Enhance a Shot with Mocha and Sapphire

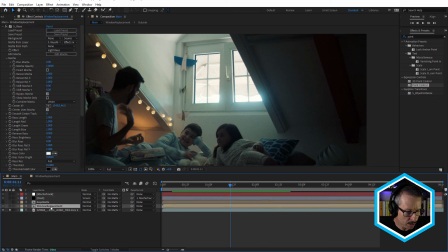So inside the window replacement, when I didn't have,
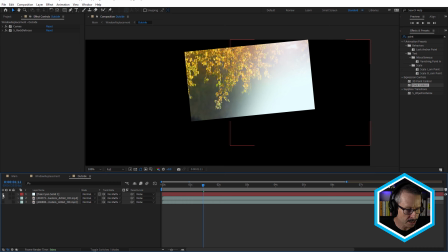actually inside the outside comp, when I didn't have that turned on,
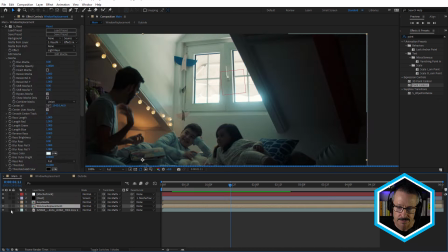come back to the main comp and just turn this back on. See how it's a little dull in here?
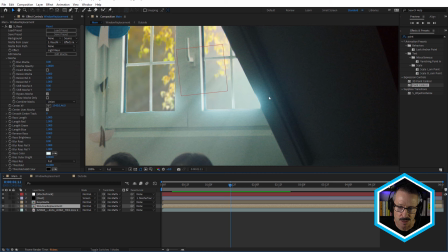And I just felt that that didn't really match what I was seeing here as well. So it had to be a little bit more blown out.
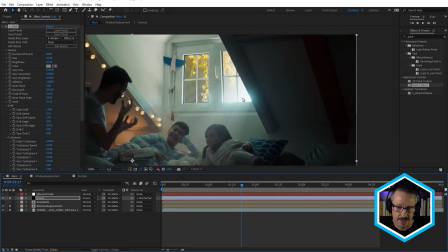Just going to undo that. And it's still not quite as bright, but definitely probably bright enough just to sell that a little bit better. I mean, I could, you know, use an adjustment layer maybe with a little bit of Sapphire UltraGlow.
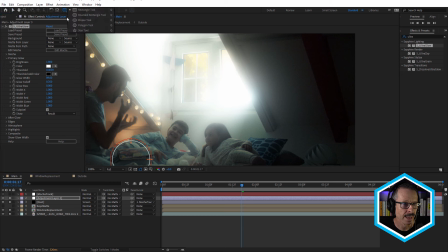Drop a bit of UltraGlow in there and, you know, just maybe... You wouldn't want the whole thing, obviously. It looks like there's some kind of aliens arrived outside. But maybe sort of, you know, mask that off and feather it.
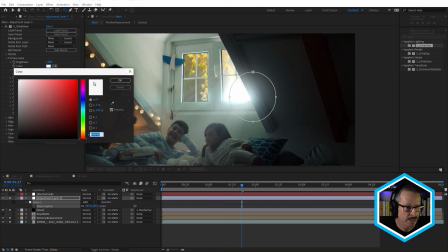Kind of like that. Maybe just make it a little blue.
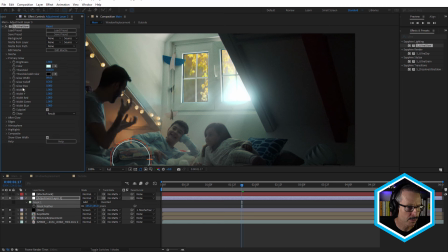Bring a bit of blue in there. And we'd have to do some tweaking, you know, increase the threshold. Maybe like that. And, you know, further integrate that into the scene.
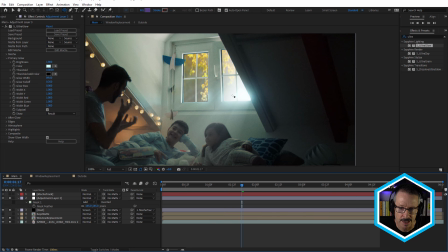You can see how that's adding a bit more bloom in there, but it's just helping that sit a little bit better. So that's definitely one option.
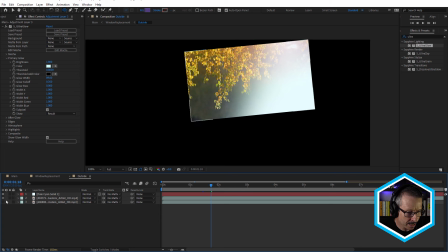And last but not least, coming back here and just testing out other options.
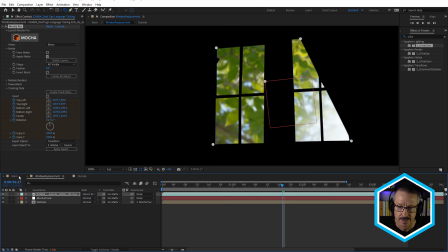There's some more green leaves. Sit perfectly in the windows replacement, and there we go.
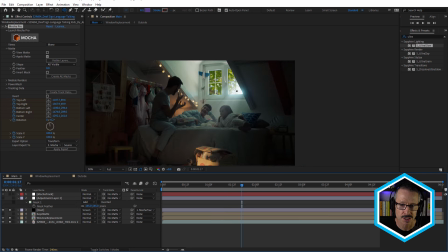So everything's all set up and ready to go.
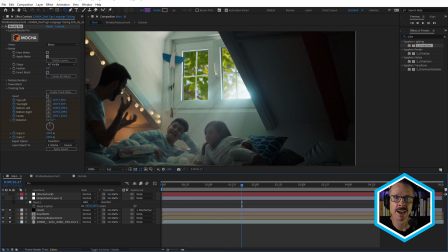So you could set this all up, have a few different, you know, outdoor scenes and show your client, and, you know, they could decide which one they like the best.
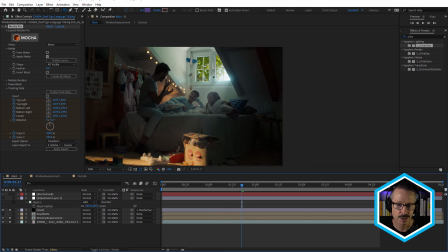This one's nice because it adds a bit more green in there. But I did prefer the yellow one because it just seemed to match the scene a little bit better, I thought. And also the size of the leaves was a little smaller.
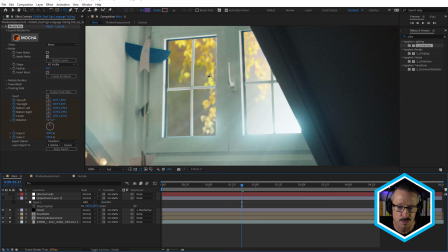Remember also that I used a little bit of Sapphire Rack Defocus on there just to put them a little bit out of focus, which make that look even more realistic.
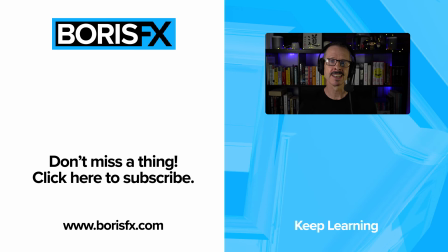If you have any questions or would like to see anything in more detail, just leave a comment. If you'd like to learn more about Sapphire and Mocha Pro and the entire Boris Effects suite, visit borisfx.com where you can also download a trial version. For now, this is John. I'll see you in the next tutorial.